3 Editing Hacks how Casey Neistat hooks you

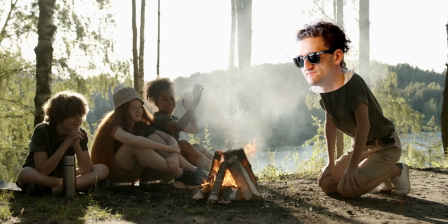0s
Casey Neistat is one of the most successful YouTubers in the world and is best known for his incredible storytelling.
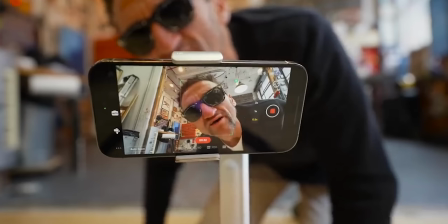6s
I took a closer look at his videos and binge watched a bunch of them and I was able to identify three strategies that explain why Casey's videos are so successful.
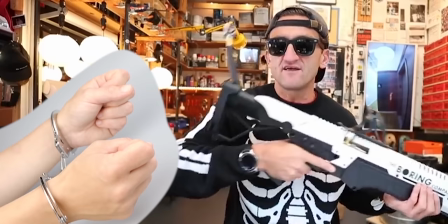15s
In this video I'll show you how Casey manages to captivate his viewers to the point where they simply can't look away and most importantly how you can apply these principles to your very own videos. And at the end, I'll even give a bonus tip. Casey is undoubtedly the master of show-don't-tell on YouTube.
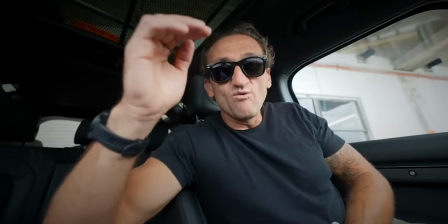31s
This principle is essentially the golden rule of filmmaking, which means that it's always better to visually show something rather than just explain it with words. Imagine if Casey made his vlogs by just sitting in front of his camera for 10 minutes without any cuts, telling everyone about his day. That would honestly be incredibly boring.
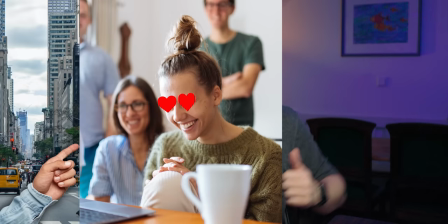50s
However, by clearly showing what he does, Casey is able to build a much stronger emotional connection with his audience and his story. Instead of saying, I drove across the country, he shows this.
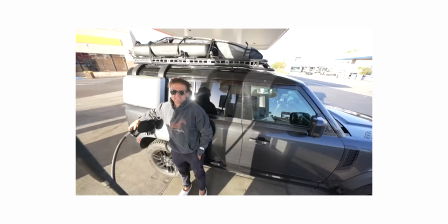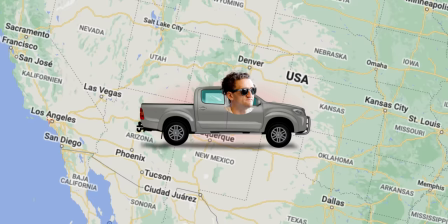69s
And with this approach, he not only conveys the simple information that he drove across the country, but also the emotion that comes with it.
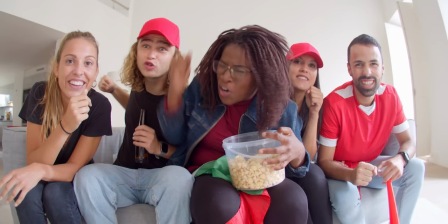76s
This increases the likelihood that a viewer will watch the video all the way through instead of tuning out, because the viewer suddenly becomes emotionally involved in the content. But show don't tell is also incredibly important for credibility. Simply stating I dressed up as Santa Claus and flew through the air with a drone wouldn't be believable. So it's better to show something like that. Of course, that was an extreme example. But if I were to make a video showing you how to take good photographs without showing any of my own photos and just claiming that I can take good pictures, it would seriously undermine my credibility. Why is the use of text so incredibly effective? Well, when words appear on our screen, it's almost impossible not to read them. I mean, you just read this, right? Casey even takes this to the next level though, because instead of using digital text overlays, he used handwritten text in most cases.
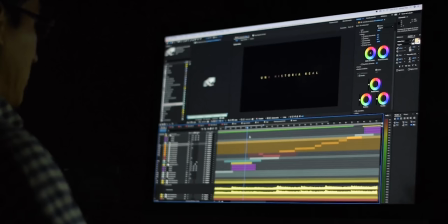127s
You might think that he only does that because it's much easier to quickly jot something down on a piece of paper than it is to animate the text, but there's actually more to it than that.
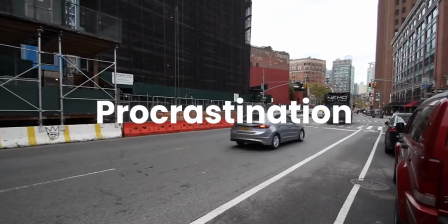136s
By using this analog approach to text instead of a digital one, he draws us even more into his reality and we associate the handwritten text much more with him as a person than we would with some abstract text animation that was added to the video afterwards.
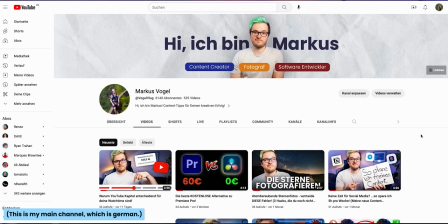150s
However, you have to decide for yourself whether this technique actually makes sense for your channel.
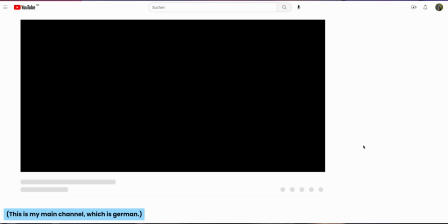155s
For my channel, which deals with animation and specifically also text animation, it would undermine my credibility if I suddenly started using only handwritten text. The next technique is again one that Casey is an absolute master at.
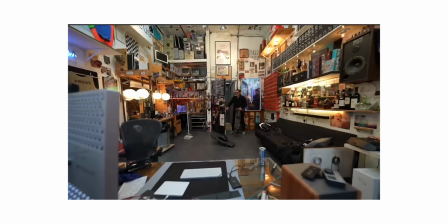Now all I want is like some degree of normalcy.
Have you figured it out already? Casey is constantly changing his scenes.
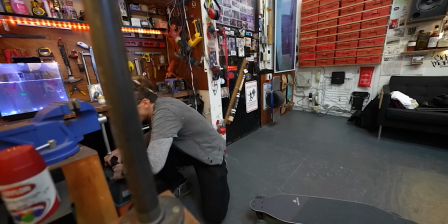184s
There are hardly any videos in which he sits at the same place for more than a few seconds without changing the camera angle.
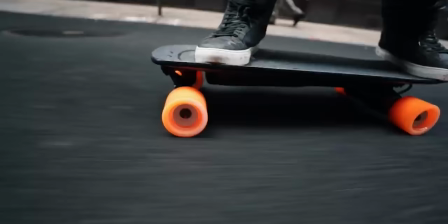190s
This keeps us as viewers engaged because there are constantly new images to look at and interpret. And the way Casey handles this has another decisive advantage.
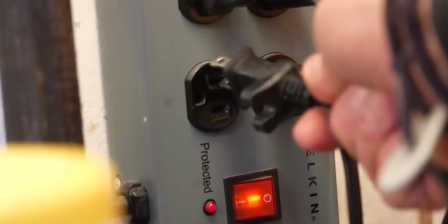199s
Although this is much more difficult to film because he constantly has to move himself and his camera from point A to point B, it's much easier to edit because he can simply string together all of his clips and still have a video with constant scene changes. Most other YouTubers, including myself, tend to rely on editing to create constant scene changes by showing B-roll footage or even just zooming in and out of the image to keep it lively and moving.
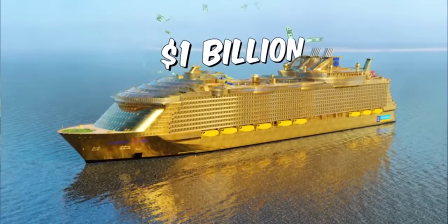222s
The current trend in many cases is to use really extreme editing, like all of the Mr. Beasts on the world,
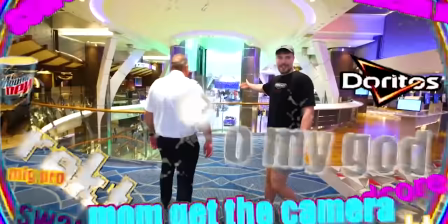228s
where the scene changes incredibly quickly with text, explosions and who knows what else. Casey, on the other hand, uses simple cuts from one scene to the next and achieves the same result.
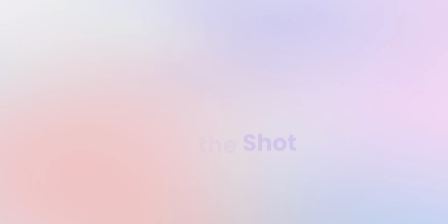238s
Bonus tip.